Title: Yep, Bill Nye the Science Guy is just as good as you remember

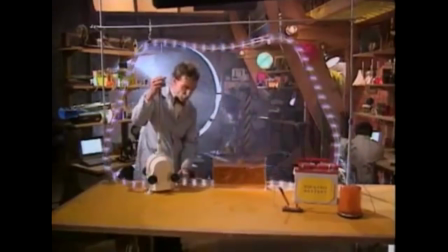12:18 When I operate this great big water pump of science, water goes through this hose into this box and makes this water wheel go around.
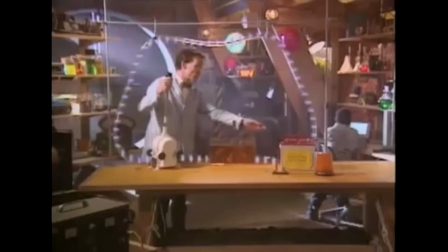12:27 And it goes out the other side and through this hose back to the pump.
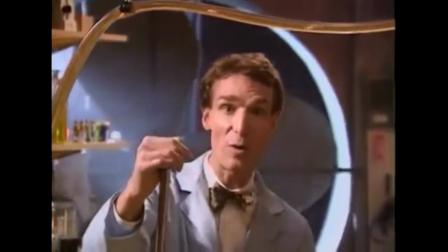12:31 It's a closed path for the flow of water. It's a water circuit.
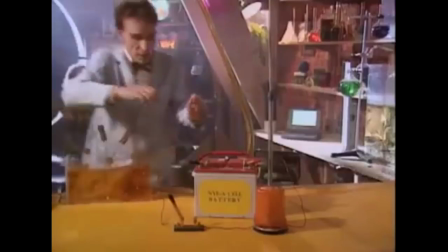12:36 It's just like the flow of electrons through an electrical circuit.
Everyone has seen flowing water at some point in their life, making it a universally relatable analogy.
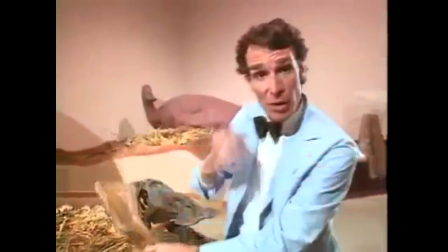12:44 Analogies are useful because they're kind of like conceptual shortcuts.
Maybe you've heard that the dinosaurs are old.
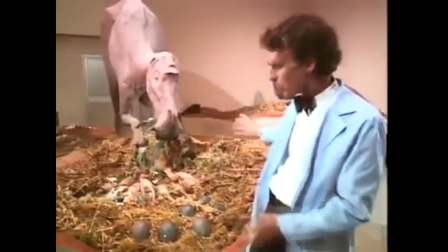12:49 But just how old are they, exactly?
Once you start adding more than 6 zeros to the end of a number, it can be pretty difficult to fully grasp how big that number actually is.
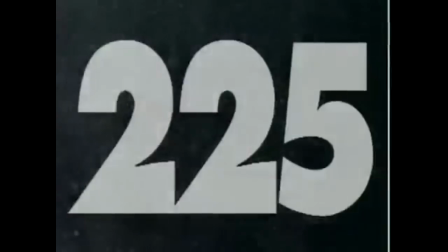12:56 It's pretty abstract. What if we could relate the age of the entire universe to the size of a football field?
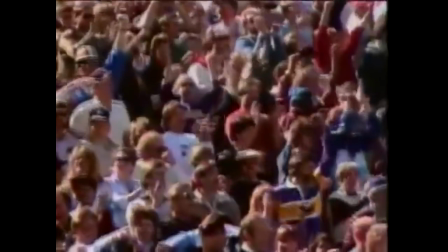13:01 The entirety of human existence gets reduced down to little more than 3/4 of an inch. Whereas dinosaurs came into existence at the 10-yard line and died out at the 7-yard mark.
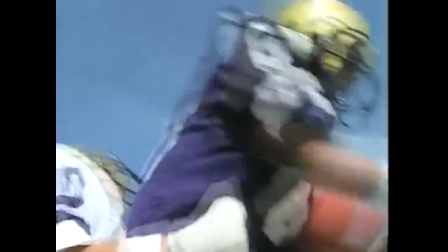13:09 A lot more impactful than just staring at numbers, huh? That's the power of analogies. You can use your understanding of a simple concept to gain a better understanding of a complex one.
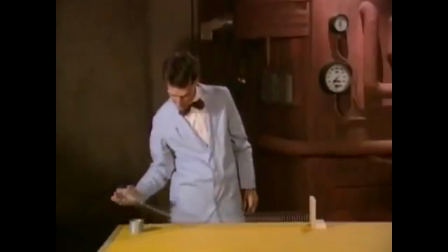13:16 Analogies, whether in the form of a passing comment or an elaborate blank of science, are definitely woven into each episode.
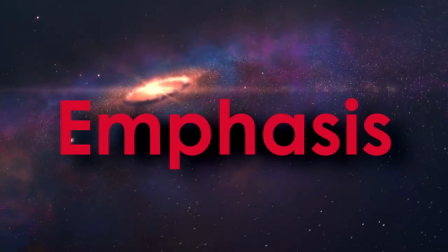13:21 And finally, step 4. Throughout this entire segment, reinforce each of these teaching tools via repetition, on-screen graphics, and by purposely varying the lecturer's tone of voice.
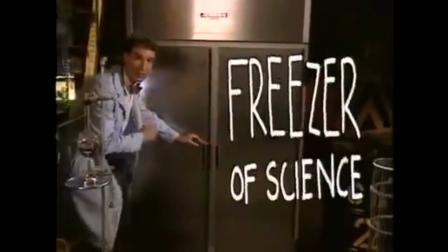13:29 These are all forms of emphasis. Emphasis, in this context, is the tool used to increase the effectiveness of a lesson by boosting the viewer's retention.
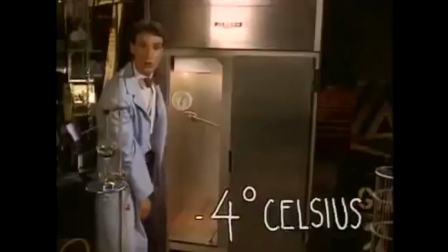13:36 The likelihood of someone remembering a concept by drawing attention to it. Listen to the way Bill speaks.
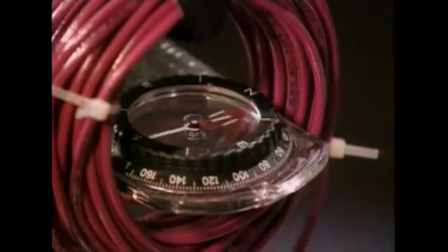13:40 Notice how his voice speeds up and down throughout a segment, speeding through the less critical parts but slowing down and settling on the important terms so you have more time to absorb them.
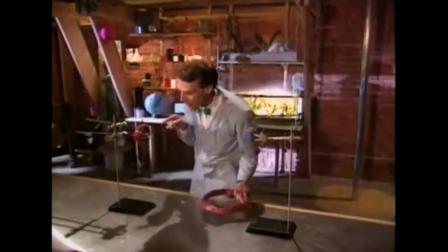13:46 I have a coil wire way over here, and I'm making a compass needle move way over there with no apparent force.
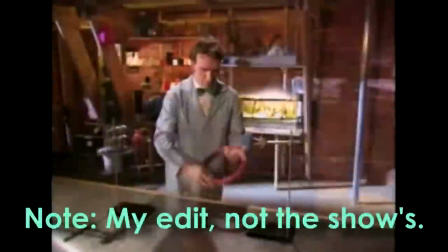13:53 I mean, some force is going right through the air and wiggling that needle. Michael Faraday took a coil of wire and he moved it over a magnet.
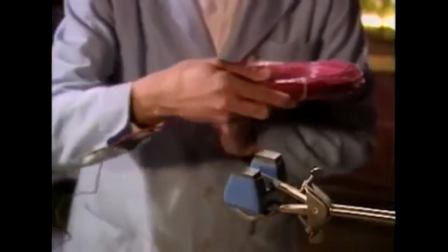14:02 And when he did, electricity started to flow in this coil.
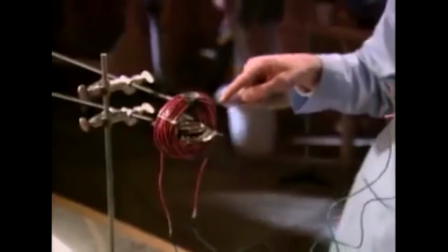14:06 The electricity went down over here to another coil and made a compass needle move.
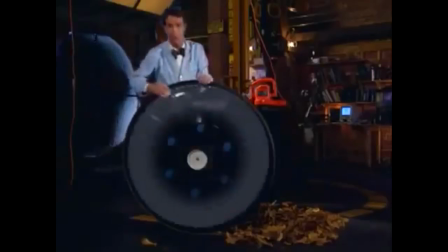14:12 If a term is complicated enough, you'll usually see a fancy graphic pop up to spell it out, letting the viewer know that even though it's a big word, it's a big word worth remembering.
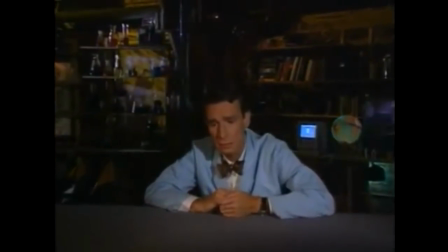14:20 And if a term is absolutely essential to understanding the concept, you can bet it's going to be repeated a few times, not just within a whole episode, but through an individual segment.
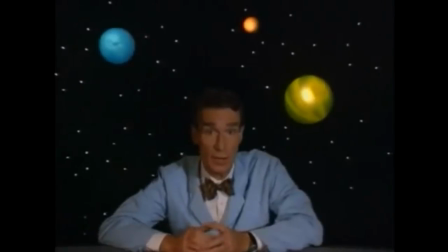14:28 Everything in the universe is either energy or matter. Matter or energy.
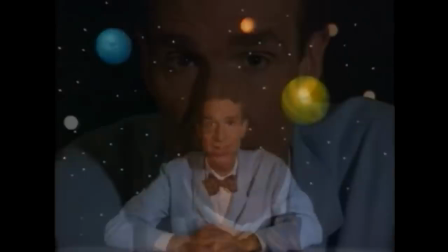14:33 Energy or matter. Matter or energy. Energy or what? or matter, or matter, matter, matter, matter.
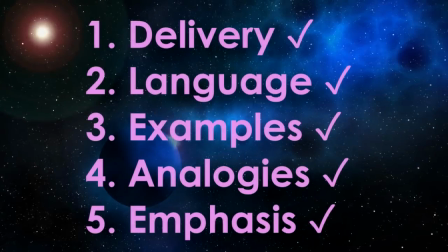14:41 These tools are employed in almost every non-joke scene in the show because they're universal teaching tools. But note that there's never really a perfect tool for any given situation, so the best strategy is to mix things up and employ them all as often as possible.
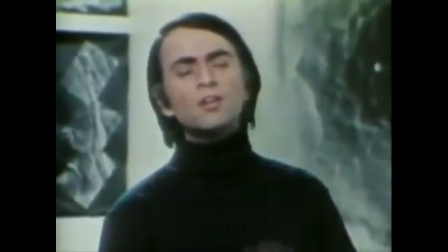14:51 There weren't so much techniques waiting to be invented as much as they were universal human methods of instruction that this show just happens to have mastered.
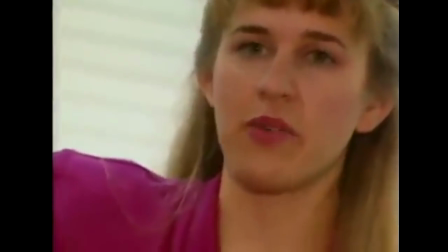14:57 And that is how you teach some science. Now, the show isn't flawless by any means, I want to make that point absolutely clear.
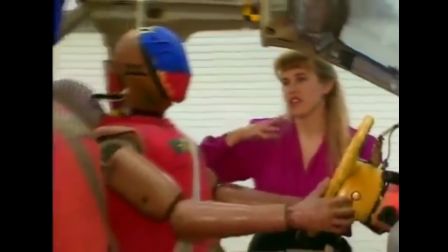15:01 Because so far, I've intentionally only been covering the elements that the show excelled in.
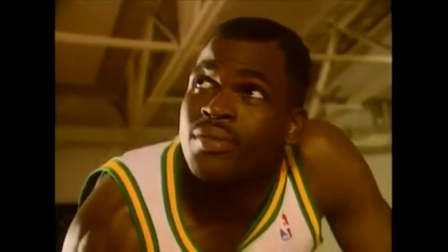15:04 There are three notable issues that come to mind, the most blatant of which being segments with guest stars or overly indulgent skits to make up for the lack of academic content for certain shallow subjects.
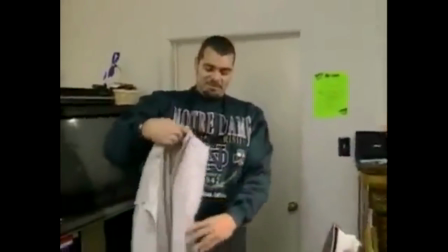15:12 A guest spot from Sinbad probably was in fact hot shit back in 93, but much less so now, and even during the 90s I don't think Al Gore was really in high demand.
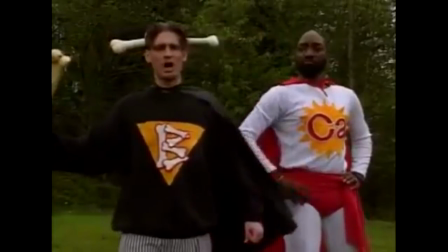15:19 Secondly, there's a tendency for the show's lightning fast pace to render somewhat abstract but otherwise salvageable segments be almost incomprehensible.
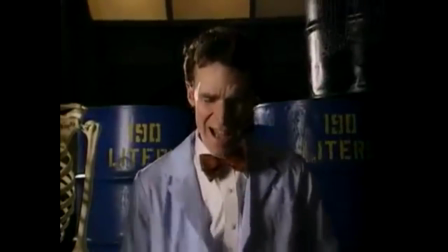15:25 I'm all for Bill turning into a rambling mess as an occasional joke, but it happened often enough where he should have been trying to stress an important point that it bugged me.
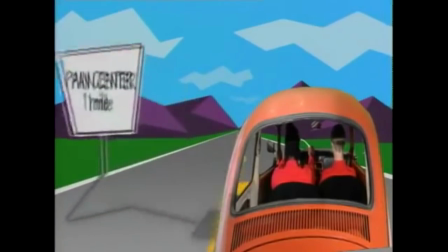15:31 Alternatively, I was half watching the episode on Skin and this trippy highway sequence popped up and ended before I even registered what was going on.
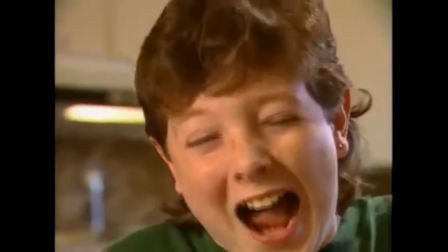15:36 Rewatching it makes it clear that it's an analogy for nerve signals racing throughout the body, but if it's so quick and abstract that I can't follow it, the intended demographic will be even more confused.
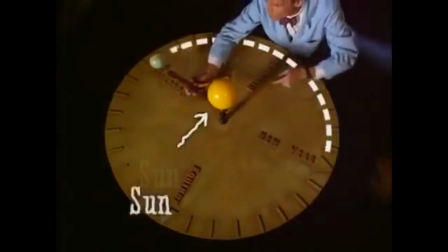15:44 My third concern is the occasional misuse of simplified language when trying to provide an entry-level explanation to a topic.
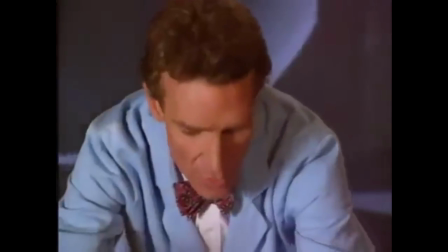15:48 As with all introductory lessons to a topic, simplifications and approximations need to be made so as not to overwhelm the student with unnecessary details.
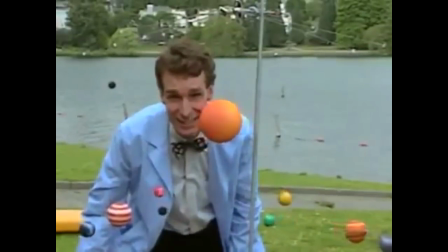15:54 The issues with simplification that I worry about is when language or analogies are chosen without properly stressing that they are in fact simplifications, or when they are outright misleading.
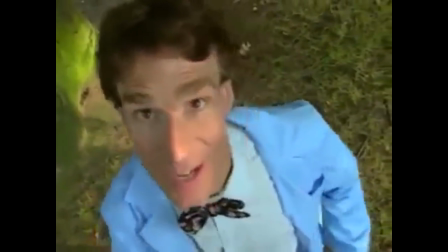16:01 The episode on gravity is kind of messy in this area, where objects are described as having more or less of gravity when it's more accurate to say that they produce different gravitational field strengths.
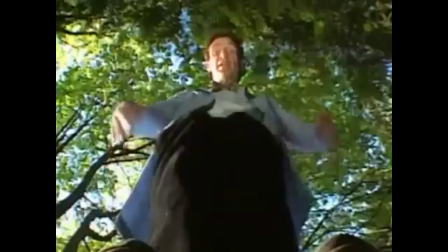16:08 Inertia is a property of matter, not gravity. In the same episode, the distinction between mass and force, more commonly known as weight, is not made sufficiently clear either.
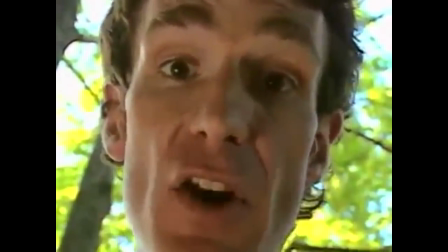16:16 By and large, this episode covers gravity well enough, but it cut corners where it probably shouldn't have. The episode on evolution is similarly limited, but for a different reason.